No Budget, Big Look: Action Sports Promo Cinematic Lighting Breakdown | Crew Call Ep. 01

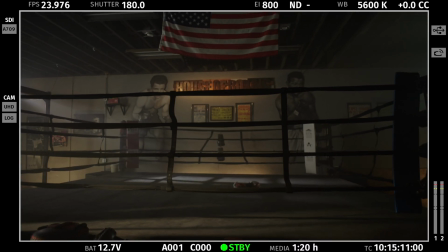I'm starting out with an N6 in, so that I've got some places to go. If we go to high speed, I can pop that out and pick up a stop or so of light.
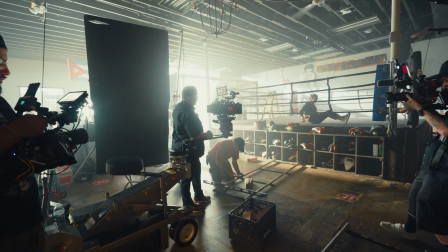So I always try and have a little safety, even with our lights. Like I said, with the M40, I've got two doubles working with that. So if we need a little bit more stop, we can pull it.
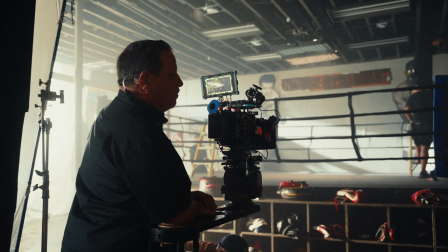We're working at a 2.9 right now on the lens, pretty much wide open on this lens, just to get a little shallow depth of field.
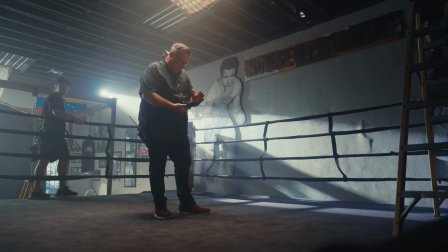With the LF, that's pretty easily achievable. I'm taking a quick peek at color temperature inside the ring.
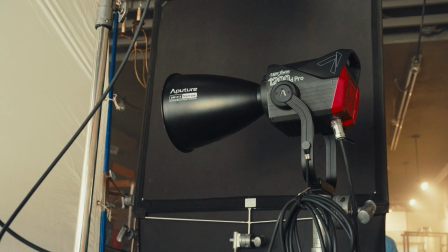We've got a couple different sources going. We've got HMI, we've got some LED, we've got some light matte stuff, we've got some aperture stuff, we've got, again, some HMI, and we got some Titan tubes back there. trying to get everything in some sort of range,
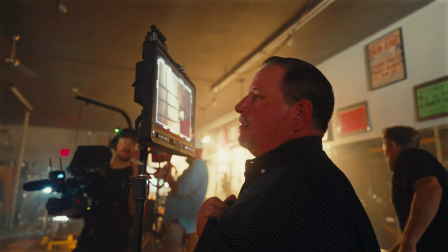but really what it's about is looking at it and seeing, we play with the different colors. I like to mix color light a lot,
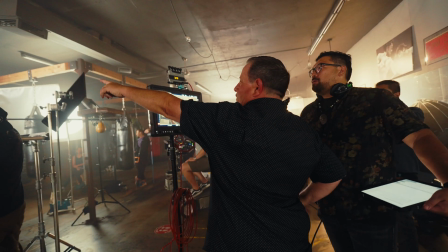cool tones and warm tones depending, kind of establishing what the look is on our talent,
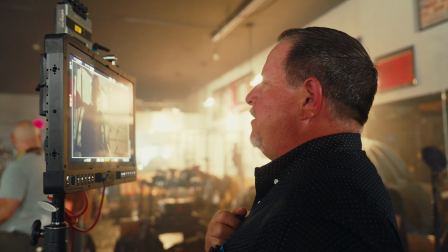if it's a little bit cooler or whatnot, and then playing some warm tones in the background and the foreground. So we're doing all that.
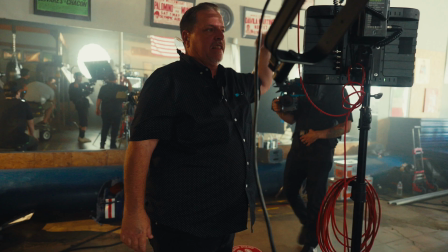I usually use a color meter to get a start as a reference point, but I'm using my monitor that I trust day in and day out.
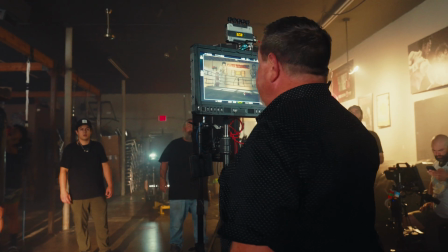I'm looking at false color for exposure, trusting your tools, and most of all, trusting your eye on all these setups.
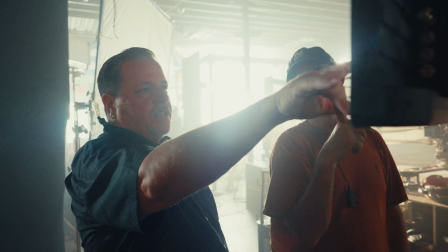So slowing this down? I want to slow that down, and I want to slow down this 400, another double's worth in front of that floor.
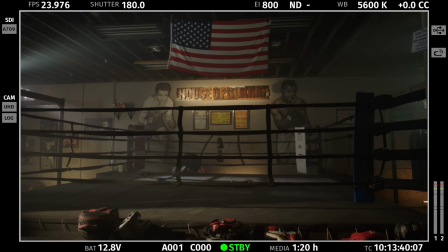Hey guys, let's go ahead and move our diffusion frame and fill that. Let's suck it back towards our light a little bit more, guys.
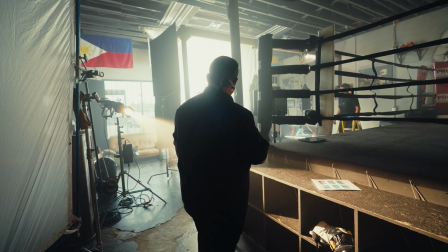Keep going all the way till we can fill that all the way up. Keep going, keep going, keep going.
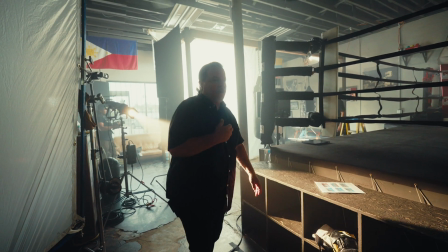All right, that's pretty good right there. So what we got going, guys, is we got a 12 by 12 frame, a full grid. I've just added a 4 by 4 of 250 in front of that. It's another layer of diffusion. What that's called is a double break. So what we're doing is we're softening up the light and we're spreading it till we get our big sheet of diffusion, which is our 12 by 12.
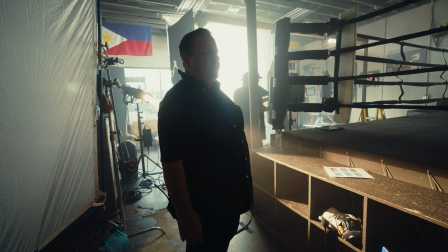I'll always go that route if I have the opportunity, if I have the stop.
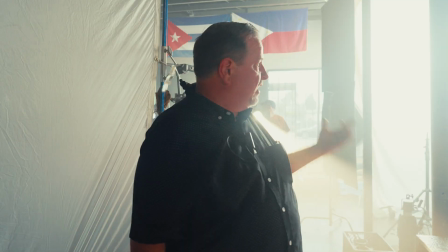If I'm not bouncing the light and doing a book light, this is a way to get a really nice, big, soft source to light.
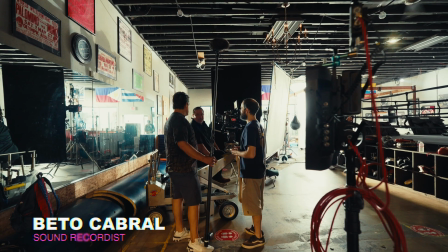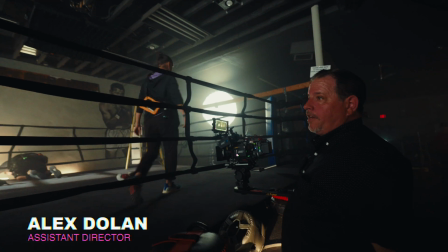Okay, thank you.
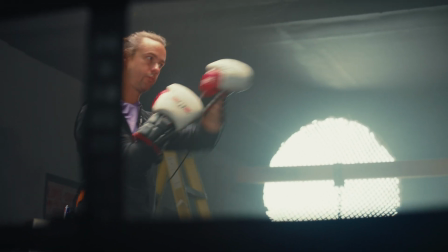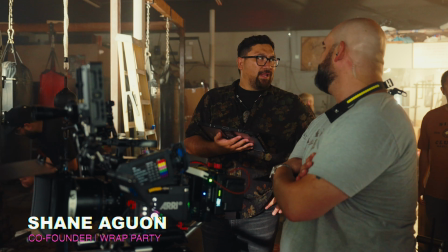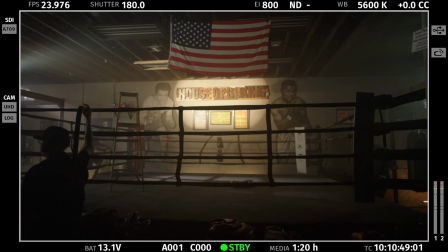Yeah, Steven, that looks good right there. Just add that one right in the middle and I think we're good to go. It takes a lot to get this set to come together.
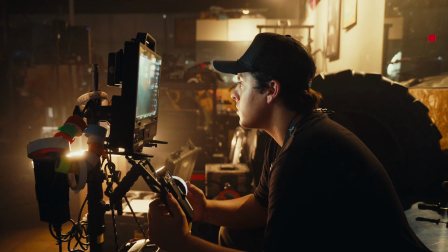There's a lot of moving pieces, whether it's lighting, art direction, camera. They all go hand in hand and we all work together to make it happen.
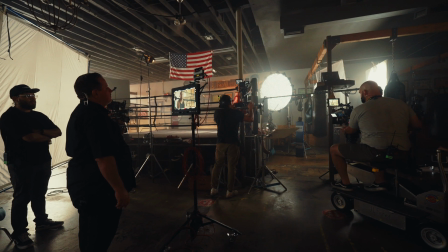We've been out of pre-light now for about 2 hours. We're about to get our talent on set for first looks. First looks meaning first time we're gonna see them on camera. We'll make some adjustments again, fine focus on lighting, camera position.
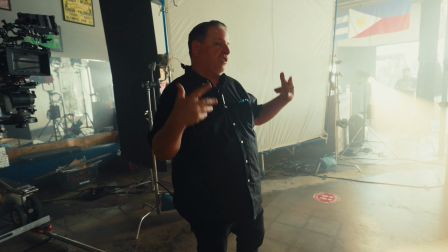This is where we really start to dial everything in to create the look.
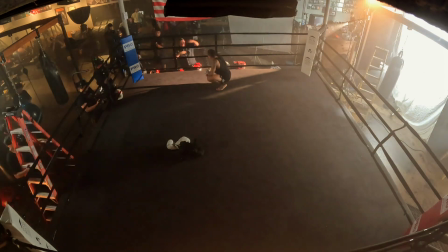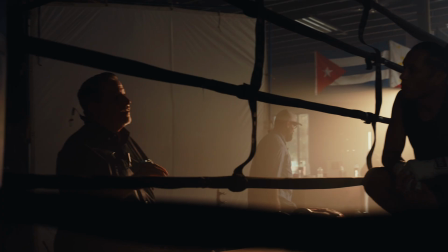Maybe that's the moment you just take to get in your groove. Take that moment for a second because I want to capture that. And I'm going to come
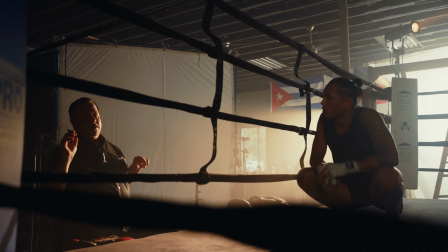around. Once I get that establishing shot of you coming in here, I'm going to come around to the side to get some more coverage, more close-up stuff of you.
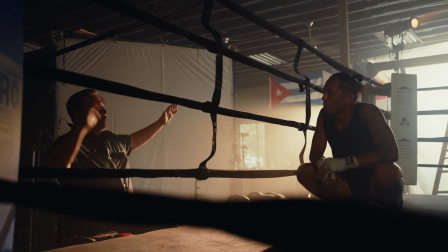So Shane will give you a little bit of stuff, but start to get into that mode. That's how we're starting. Big and wide, yes, and we're gonna find you, and then we're gonna come to the side, and we're gonna get real close.
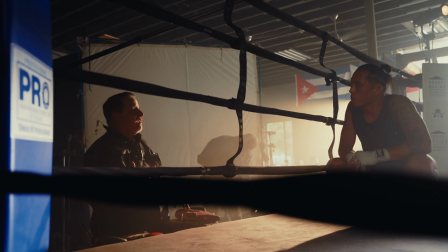And that's kind of your moment to reflect, maybe on the past or where you're going in the future.
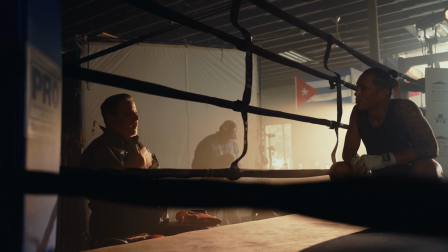So we wanna see that emotion.
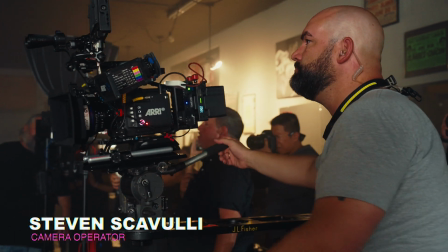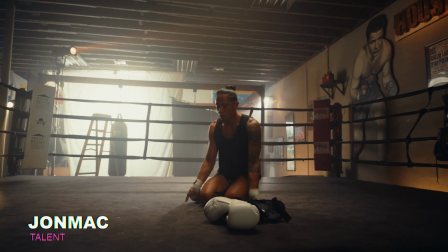So we're there, we're at our first looks are up, and now we are on to our first shot here.
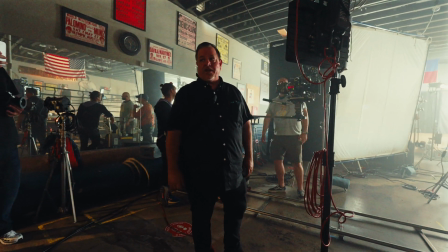It's took us a minute to get there, but that's usually what happens. We have a great team working with us today. We've got a pretty big setup, and now we're getting ready to execute our first shot, so let's get after it.
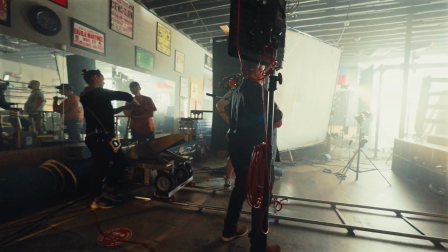All right, guys, last flag's gone up. David, you ready for the push?